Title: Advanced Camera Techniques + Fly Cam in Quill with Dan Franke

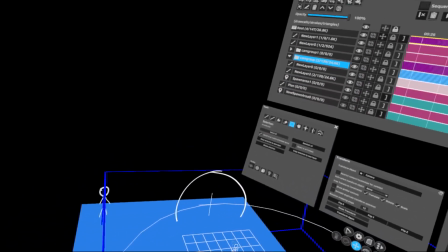Yeah, it's like automated animation, like setting automated keyframes in like Maya and stuff.
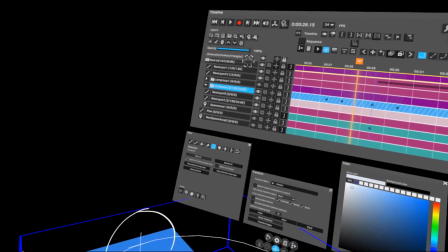Auto key and Maya is the same. yeah, and you want to be careful with this, but I think this thing with not having this toggled on and just moving the camera once,
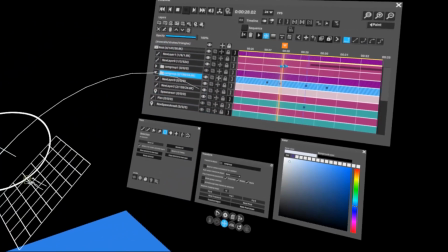thinking you're on a keyframe, you're changing the keyframe, and then like 10 minutes after you figure it out and your entire film is shifted.
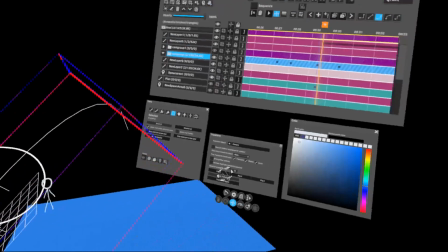You have to just go to a previous save or something. So once again, something to be careful.
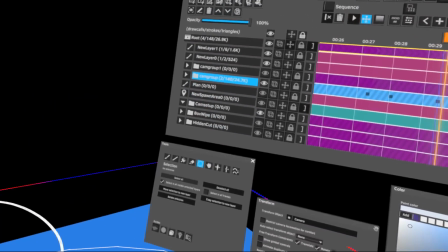But yeah, let's move on. The next thing I want to talk about is the box wipe.
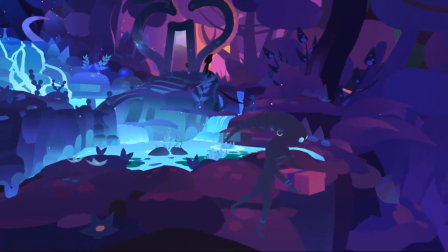So we are in the second episode of Soda Island,
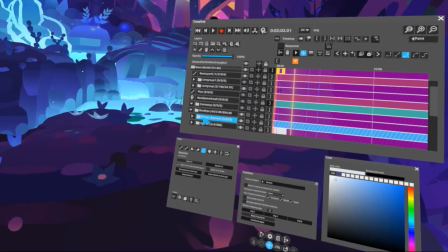and let's actually see if I have this still in here.
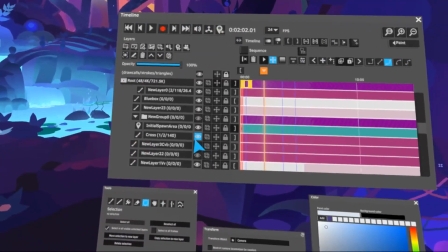The setup that I use, the cross, might be in there, but no.
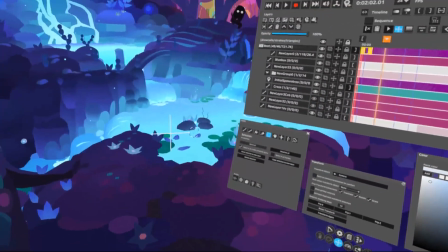I think the group is hidden above, right? It is, yeah. There's my cross. There is the center of the viewer's view.
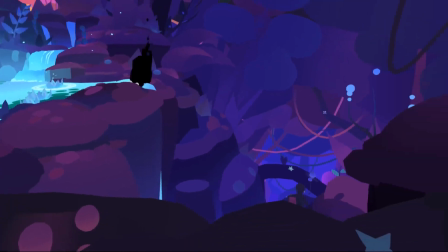I'm not sure this one. And right now, I have this scene where I'm looking to my lower right here,
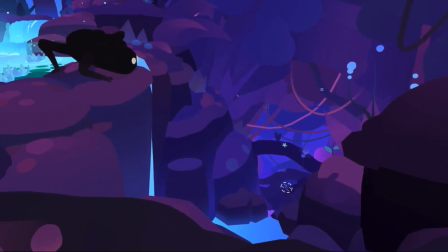and we are about to cut into the next shot. And for this, I used the box wipe,
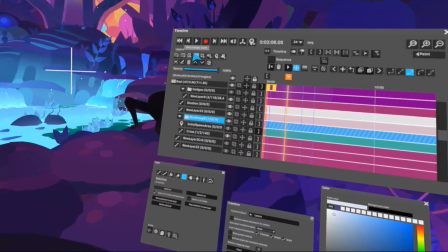and also used a technique to kind of properly
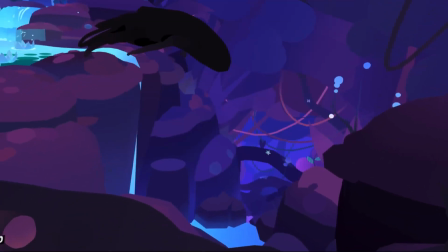guide the viewer's eye. So we are in this area.
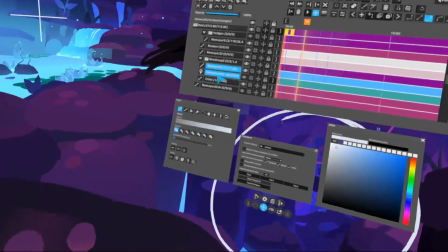What I usually do here, I go into the camera view and to the camera group, create a new layer, just make a simple
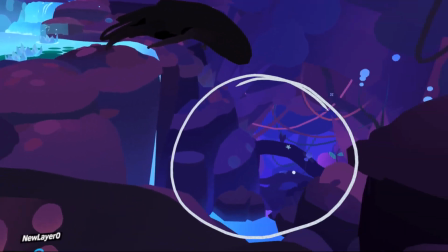guide here for me to know where the viewer is looking at in this shot.
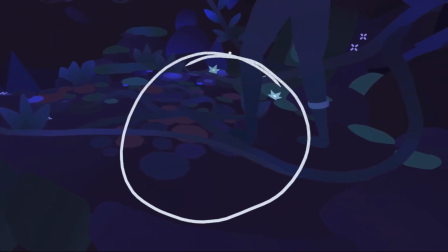And then in the next shot, this is the area where they were looking at.
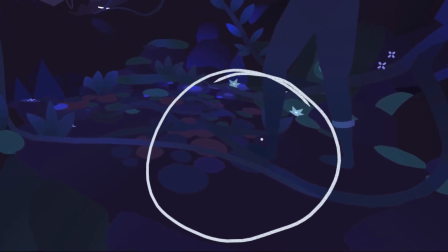And then I want something to be there in the next shot to then guide the viewer back into the shot.
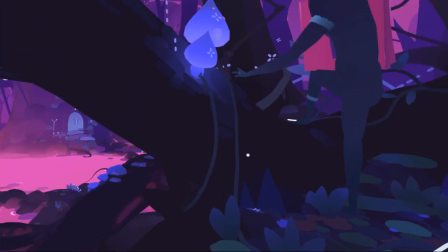So I'm looking to my right now. Now I look up to that character.
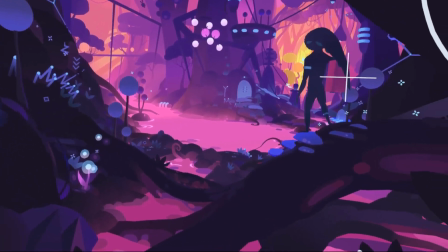And now I'm back in the center.
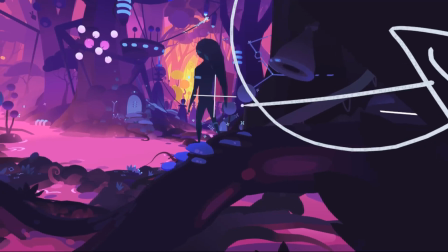And you can see that cross there. That's the center of my frame.
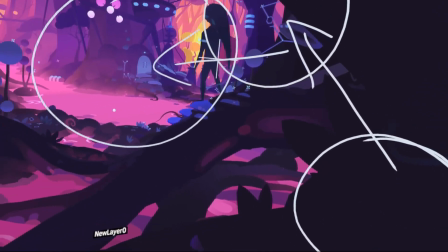All right, so a couple of stages to guide the viewer first to the right and then back into the center.
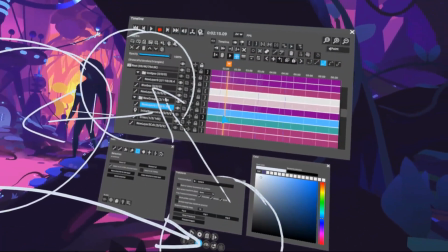And that's a little bit of a directing thing, but in terms of the box wipe in this case, let's delete this one.
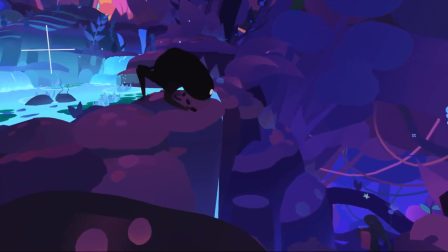It's just a simple box that wipes over the viewer, fully
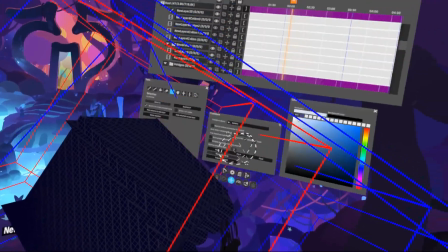goes around the viewer, and then that is in the transformation group of the camera.
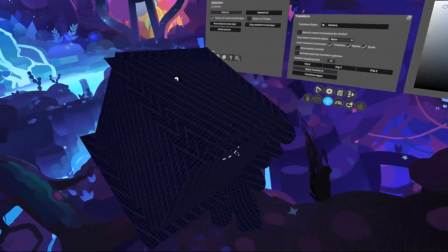That way, wipes through here and goes along into the next shot.
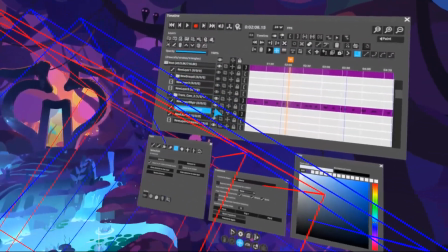So let's actually set this up from scratch. Let's delete this one, make a simple box here.
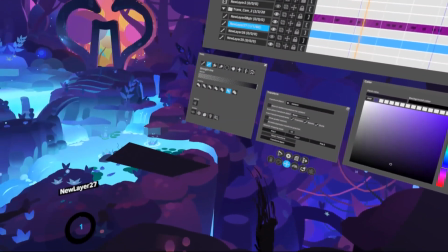Boom, boom, boom.
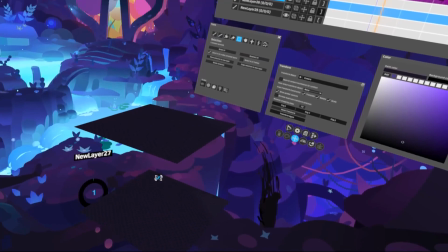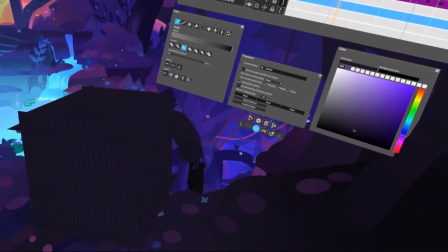And sometimes I just add a couple of things to it that kind of make sense for the scene.
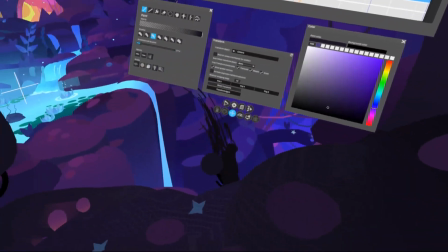In this case, we have this character there who looks a little bit gooey,
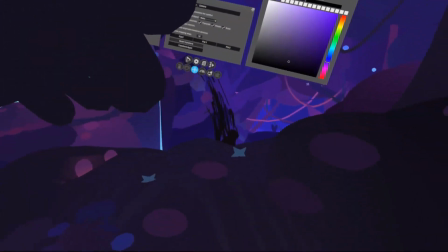so let's put a little bit of gooey stuff there, just some texture to connect with that.
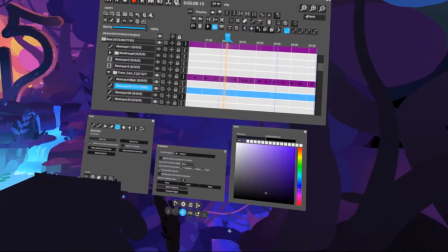And then I have this box. I wanted to start, let's see, there's the cut,
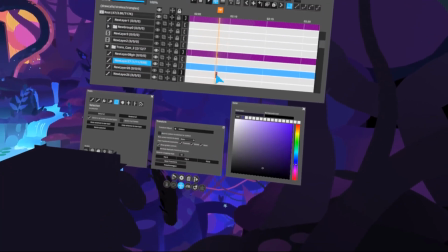so let's start it, let's see, well, let's just take this as it was. Start the endpoint here, go to the end here, where I want this to end, there we go.
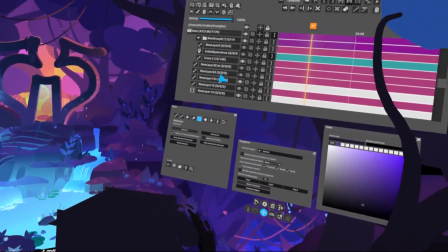And now I need to know where the viewer is, so let me turn this thing on.
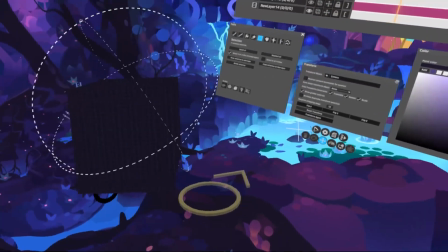This is the viewer. I take this box
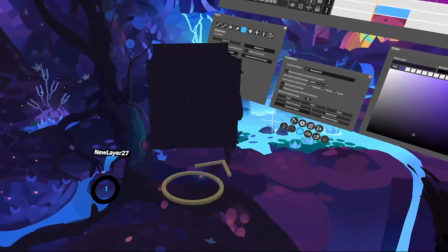and have my thing enabled anyway, so let me push it to where I need it, like right there.